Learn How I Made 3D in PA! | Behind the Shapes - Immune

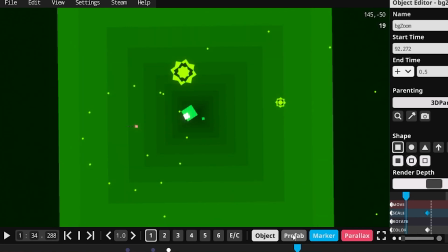So you might get some weird stuff like this where it overlaps, even though it's technically behind it, but it's not really behind it, it's just an illusion, so... you know I did try to like mitigate that by having like a few layers where it like steps up like like back here you can
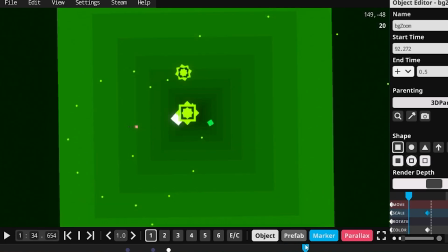see it's behind it but then it eventually goes in front of it because I tried to like make separate layers I like duplicated it at certain points it's not perfect but it helps
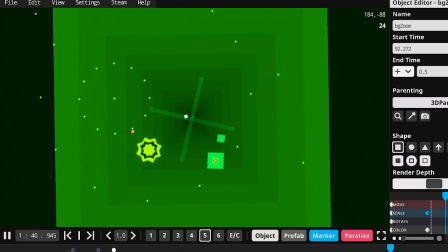anyways that's how that works then we have these things also come up look at that.
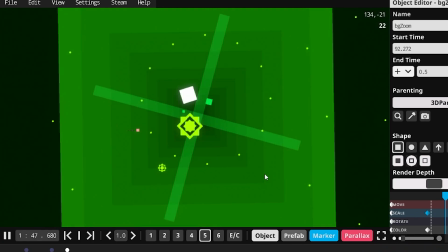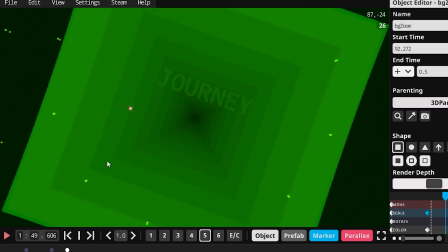And here I just have an entirely different set of squares going at double speed for this part here.
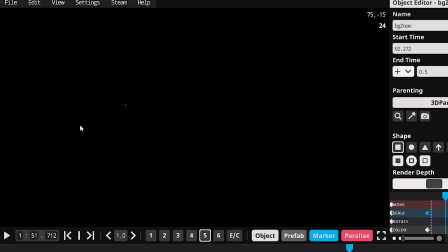And now we can see nano because we're on alpha print and themes have gray tails now. But anyway if you just get teleported to the side, the square up here is...
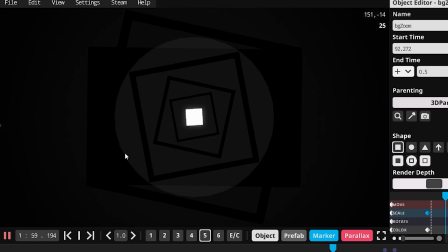you can already see the background objects before are revealed here. Look at that, then that happens.
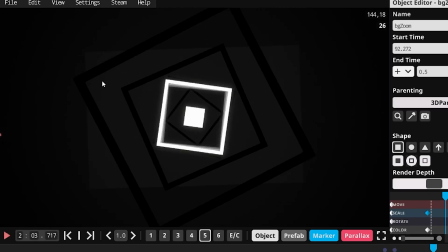It's like, I guess I made like a background color here at this specific part.
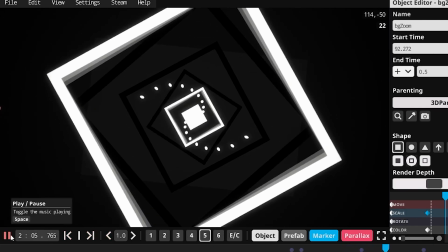Anyways, pulses. Lots of pulses. Look at that.
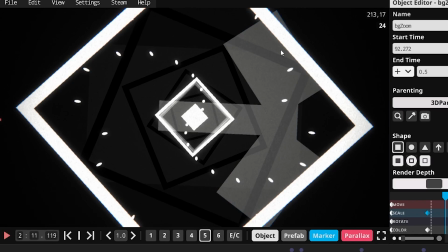Look at all those objects getting stuck. Look at this wonderful helper here. That's so great.
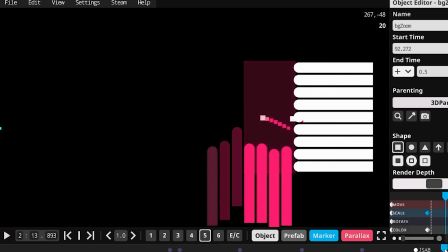and then JSAB. Wow look at those objects just kind of stay there that's funny. Anyways JSAB
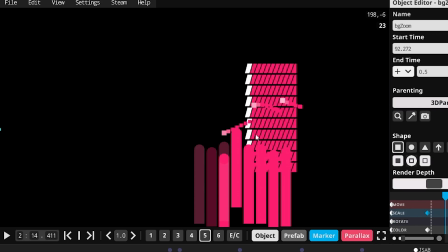in fact all of these objects spawn at almost the same time which is terrible but it doesn't lag unless you're on alpha because the game just it's just optimized enough to handle that so I never noticed it but yeah that happens.
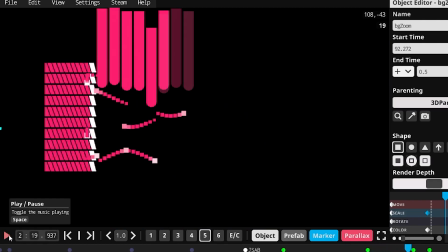Look at that and they're all they're all duplicates I didn't reuse the meter.
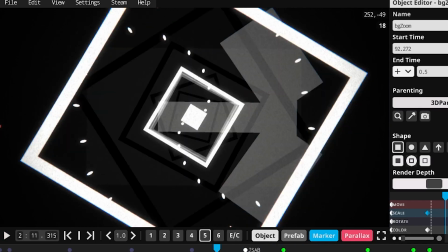Actually before we go on let me go back to here. Here's a fun fact for you.
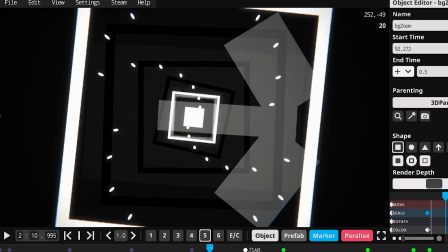Back when I was making this I was thinking if Alpha got finished before I finished the level which obviously it didn't, I was gonna add a hue effect here where it would start changing the hue rapidly and
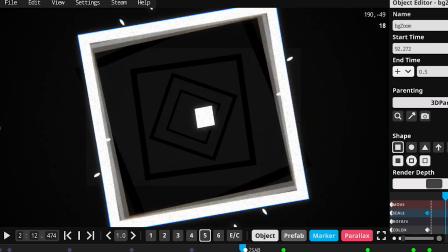it would stop on pink which would transition it to the JSAB part but instead it
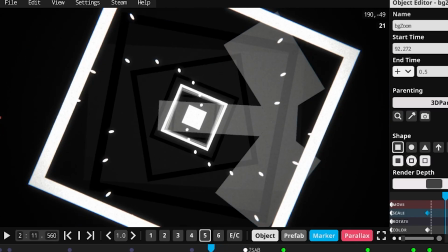just kind of happens. I was gonna like have a hue shift until it got to pink with the hue keyframe.
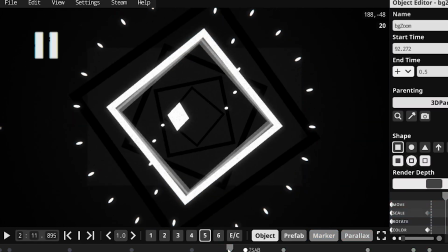In case it wasn't obvious, put the JSTAB part here because this part of the song shares the same melody as Into the Zone also by Shirabhan. I realize not everyone gets this referenced but now you do.
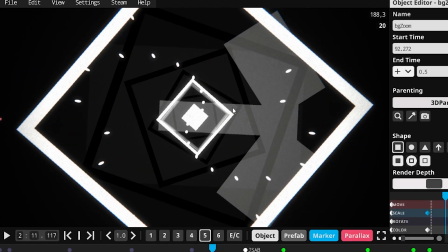And actually I was also gonna like, I was thinking about adding more of the lyrics here but I just didn't because I didn't want to add the lyrics to the JSTEP section I just thought it wouldn't make sense but I did I think I started it let me see if I can find
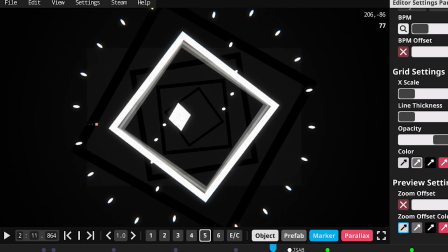it I guess I deleted it anyways I was just gonna have
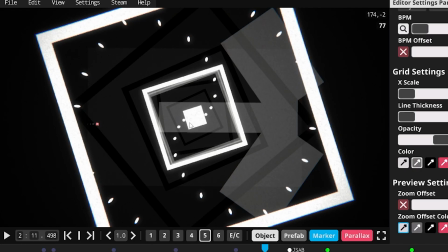the first two lyrics appear on the square like right
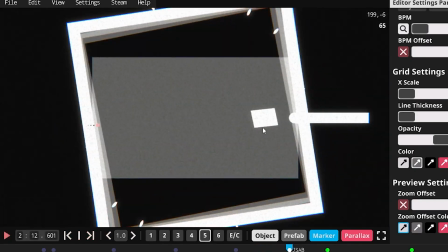like right here I'm pretty sure I animated that but
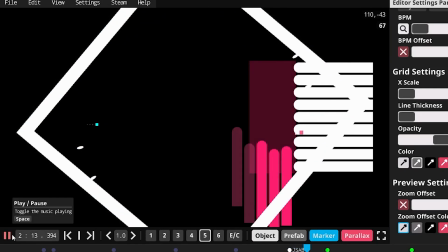I guess I deleted it I don't know about the rest I never got that far. And let's continue on.
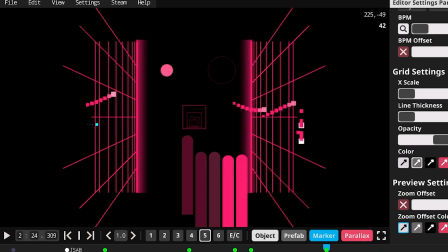And look at that, look at those graphics. Actually funny thing, I don't know what I was doing but like,
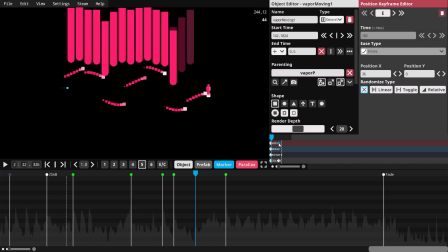I'm pretty sure if I click here I can find, so this is like the lines, the lines that appear here, the lines that move.